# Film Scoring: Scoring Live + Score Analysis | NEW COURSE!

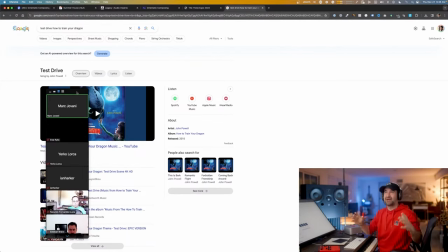But there's a clear arc. This is just, it's a, if you can do song structure, you don't always have to. You don't, in fact, most of the times, song structure is not going to work. But you can see if sometimes if like, and there are composers that will do this masterfully, Alexandre Desplat, etc., right?
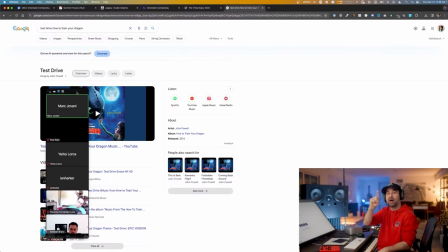And you are follow the music is an arc that follows the structure of the scene.
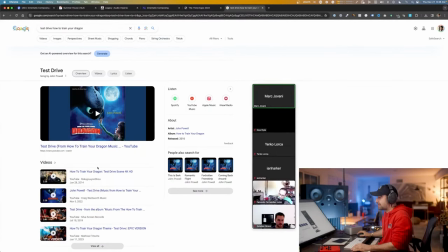Let's see if we can see How to Train Your Dragon. Just I think, yeah, this one.
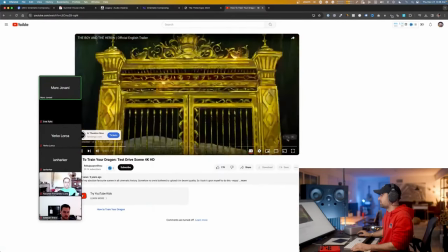Mahito. There you go.
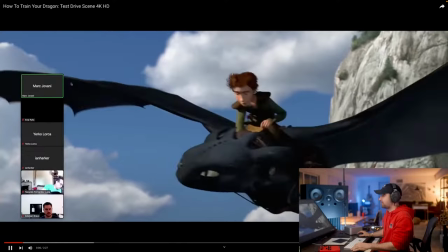Okay there, bud. We're gonna take this nice and slow. Here we go. Oh, here we go. Position.
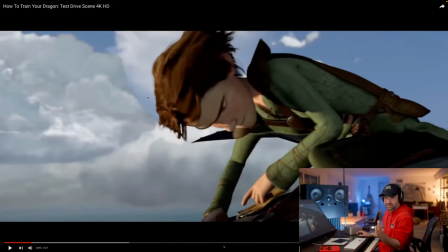What is this? This is the intro, right? So this is song structure. This is what the intro.
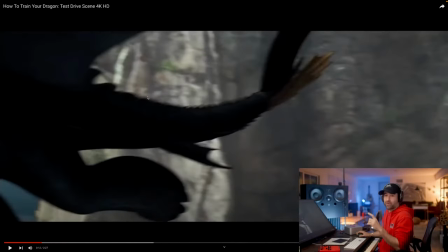3, no, 4.
By the way, if you count the bars of this, it's just so symmetrical. It's so good. It's to perfection. But there we go.
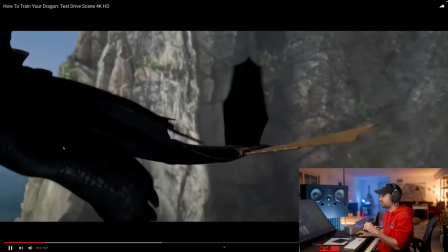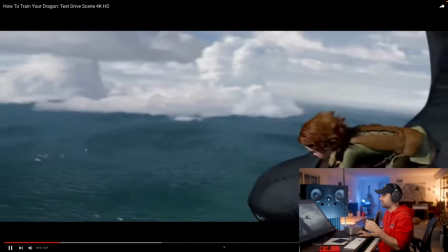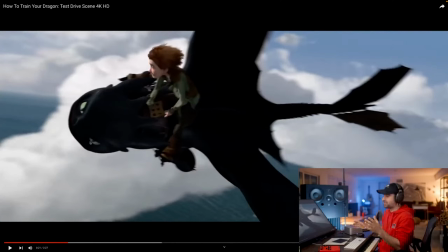So, I mean, sorry for destroying this with my commentaries, but what is the music doing in the intro? It is doing the exact same thing that the scene or is doing. It's preparing, right? So intro is preparing, and now boom, we present the theme. Is where they actually start flying, right?
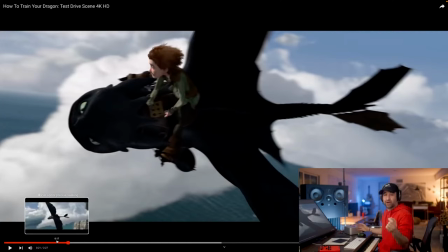So it just it works perfectly. And then when the horns melody come in, it's so I don't destroy it more. I'm gonna talk ahead of time, but when the horns melody come in, like the big theme,
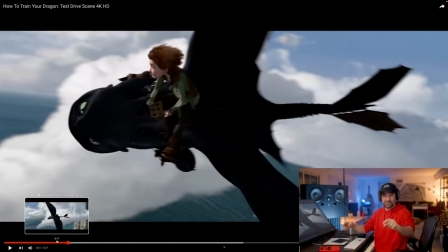that by the way is the first time that we hear to completion the horns melody that we're gonna hear in a second. That theme has been presented in this, you know, bits and pieces before this scene at the beginning of the movie, and now we hear complete for the first time, which makes complete sense again structurally, because the first time that they are
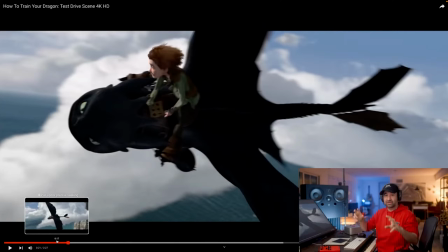flying together, and that these bits and pieces of the melody literally have been presented during the movie as he was building the apparatus so they can fly together. It's just so good. It's so good. Anyway, but let's continue.
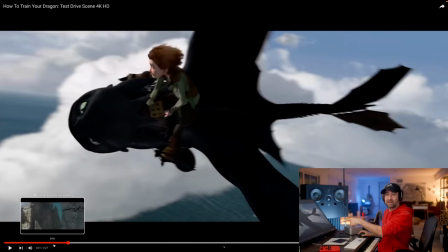So the first melody is introduced for the first time, and then the horns melody as they go down and start flying, which is when you get goosebumps, and there's a reason for that.
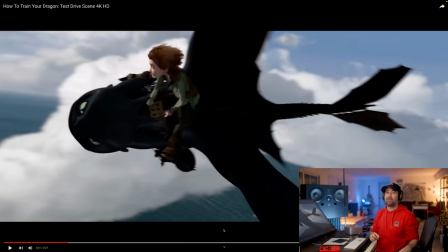And obviously it's beautiful music, it's great music, but also there is I think something that's even more powerful, which is the structure that has, you know, that it's how the music has been presented and how we arrive to this moment.
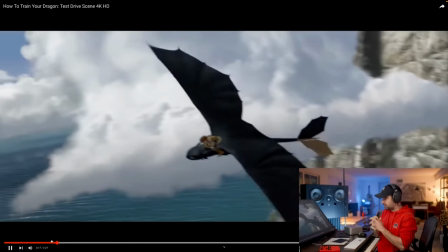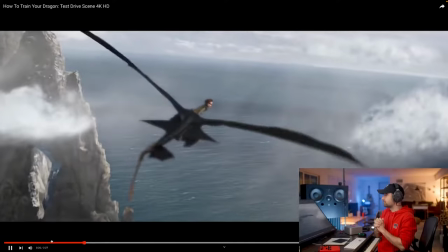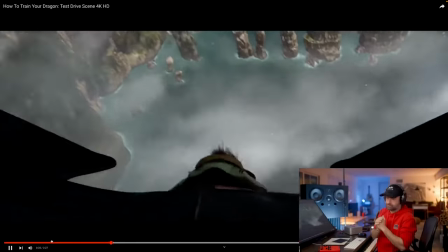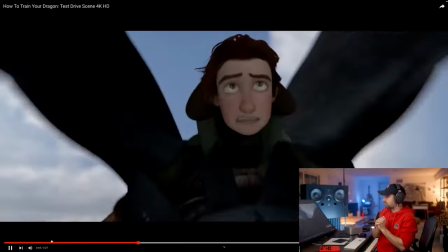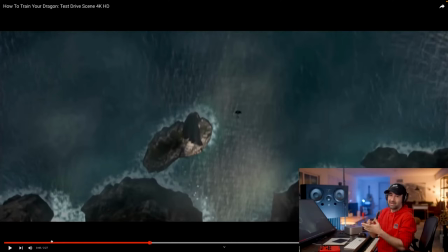This is not Mickey Mousing, but it, and I'm sure this is out of chance, but it works so well, right? But it's not like he's not trying to Mickey Mouse. It just structurally it works. Yes, it worked.
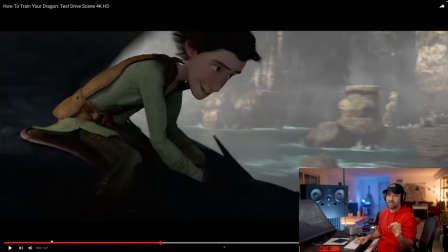Now here's more clear Mickey Mousing coming up.
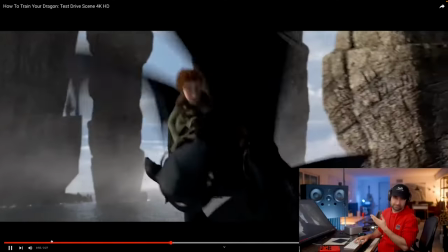Sorry.
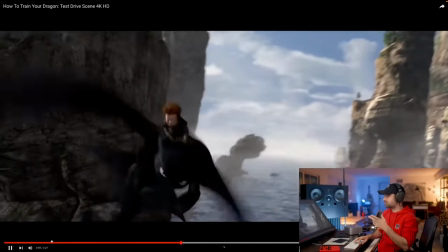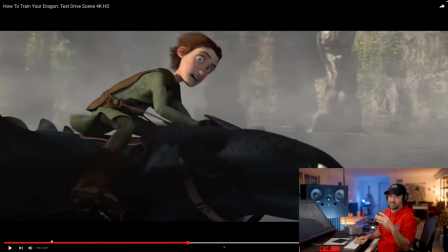This thing doesn't need, it just happened to be.
Yeah, I'm on it.
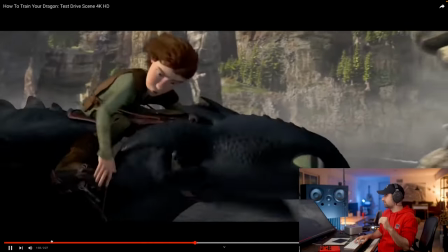Position 4, 3.
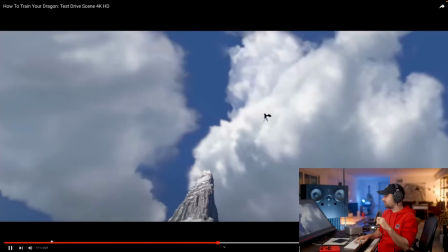Yeah! Go, baby! Yeah! Oh, this is amazing!
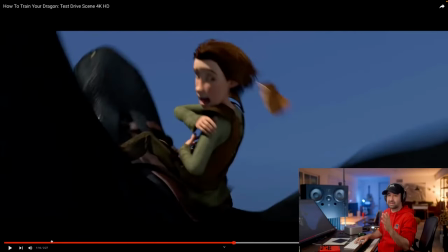The wind in my cheat sheet!
So we had the A, the B. This would is in a song structure, this would work as the bridge, right?
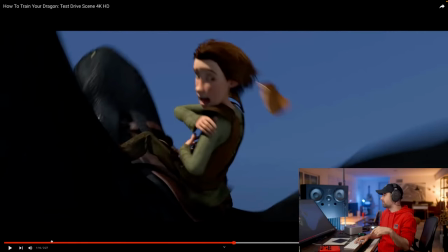For the main theme to come back.
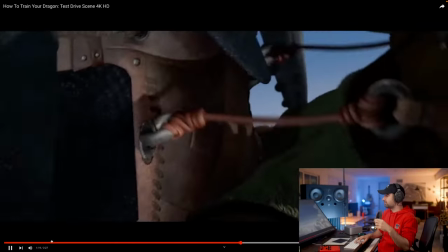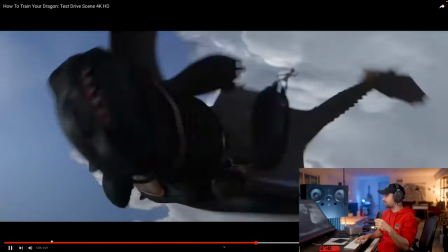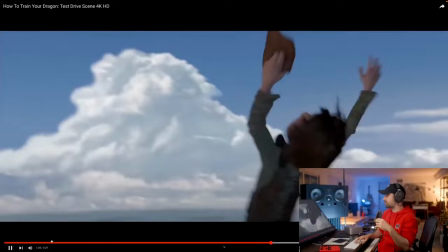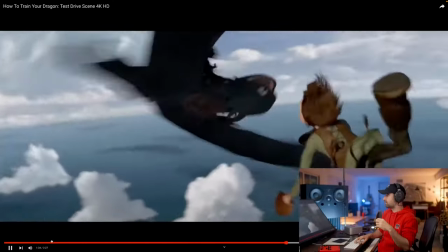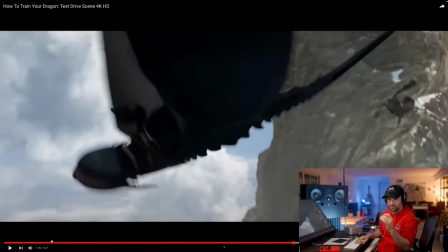But the music is doing exactly what you are saying. The music is not following the scene every, you know, cut by cut or Mickey Mousing the music. Again, it's an arc and it's doing its thing, but it just works perfectly.
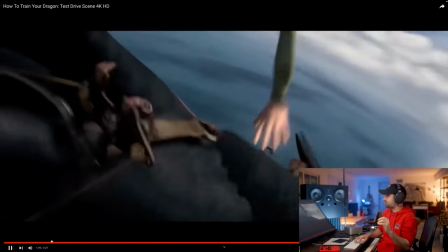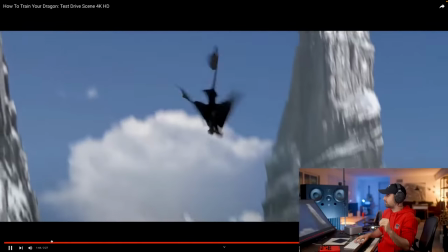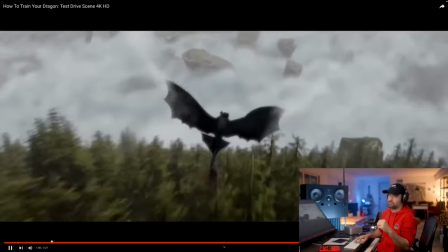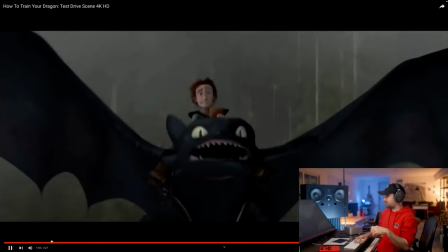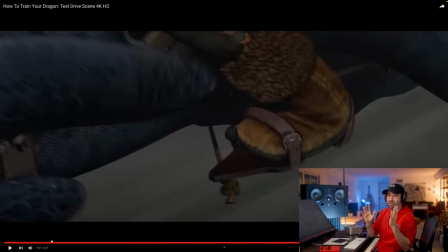Yeah, like this is the moment. So the melody comes back, obviously. But what does this mean? He's like, oh my gosh, insecurities, right? He's basically the story that's being told musically here is that Hiccup gets rid of his insecurities out of,
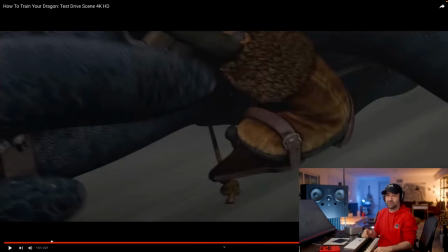like, he's forced to because of the situation, and he's like, fuck it, right? Throws the thing away, and he's like, I'm gonna what? Trust my intuition, and now two become one. It's a fucking metaphor of life, right? And the two become one at this point, which this obviously,
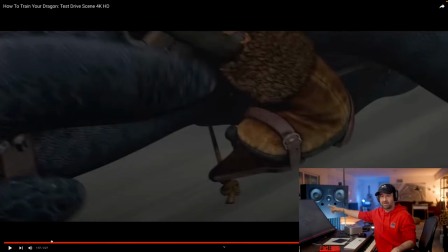if you follow the melodic development of this entire saga with the three movies, this is so well resolved in the third movie when they, I'm not gonna spoil it, but I'm sure that you've seen the movie, so you know how it ends. And the music ends the same way.
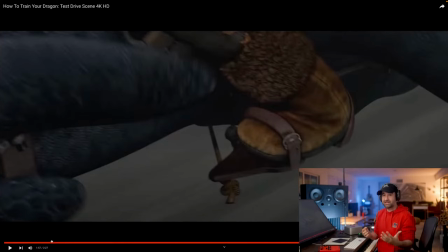But here, right, now comes the theme once again, where and then just trust the intuition, Rhea, trust the intuition, which is the hardest thing to do in life because the system protects itself, right? And you go back to your comfort zone.
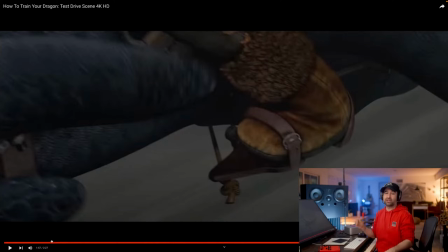But he was like, he crosses the threshold and goes beyond, and this is what kind of like starts the hero's journey on a deeper level, right? That's the first battle that he wins. And so here's where the music comes back. He trusts his intuition and he kind of like gains a new power.
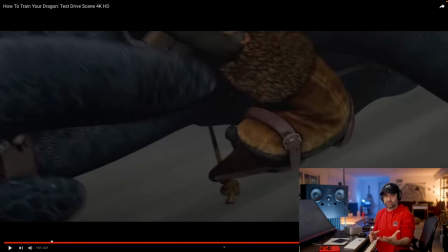Just like what I'm talking about, this hero's journey, you know, structure or script structure, and this is exactly what's going to happen right now.
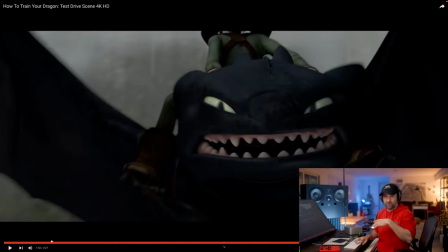It just happens so masterfully. The story is very well told, obviously, in a very simple way for kids, but also the music or the composer understood, obviously, he understood John Powell and did a great job.
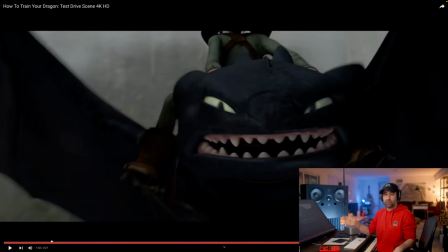And but that's what it's not, he works very well, not just because, oh, it works with the picture. No. It works with the story at the three levels. And I'm not talking about the structure, the three parts, at the three levels, right? Here's the main story, right away, right? Like what's happening, what you can see, here's what's happening.
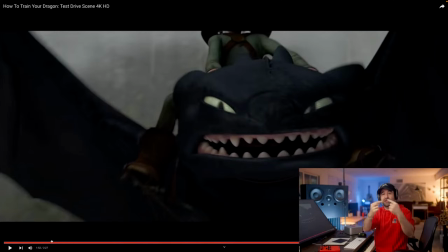Here's the character growth, right? Which is what, and then the third layer, which is the moral of the story, right? What you, the viewer, get, right? This is a message for you.
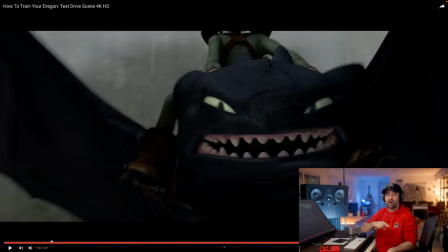That's why we like movies, because movies are a representation of our own hero's journeys and our growth in life, right? And it is telling you there's a moment in life where you may need to transcend and go to the next level.
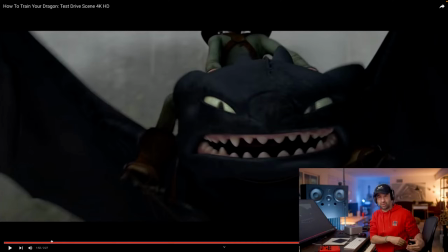And for this, you'll have to forget 80% of what you know and trust the 20% that's going to get you to the next level. And for that, you're going to have to trust your intuition. And the music, it's like, if you don't get the message that's being, you know, shared here, here you go.
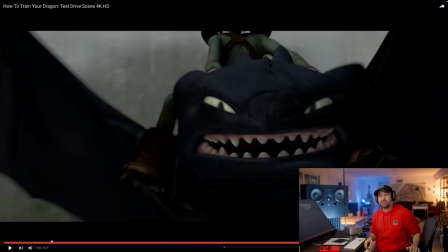Hopefully you get it, right? And the music is doing this perfectly.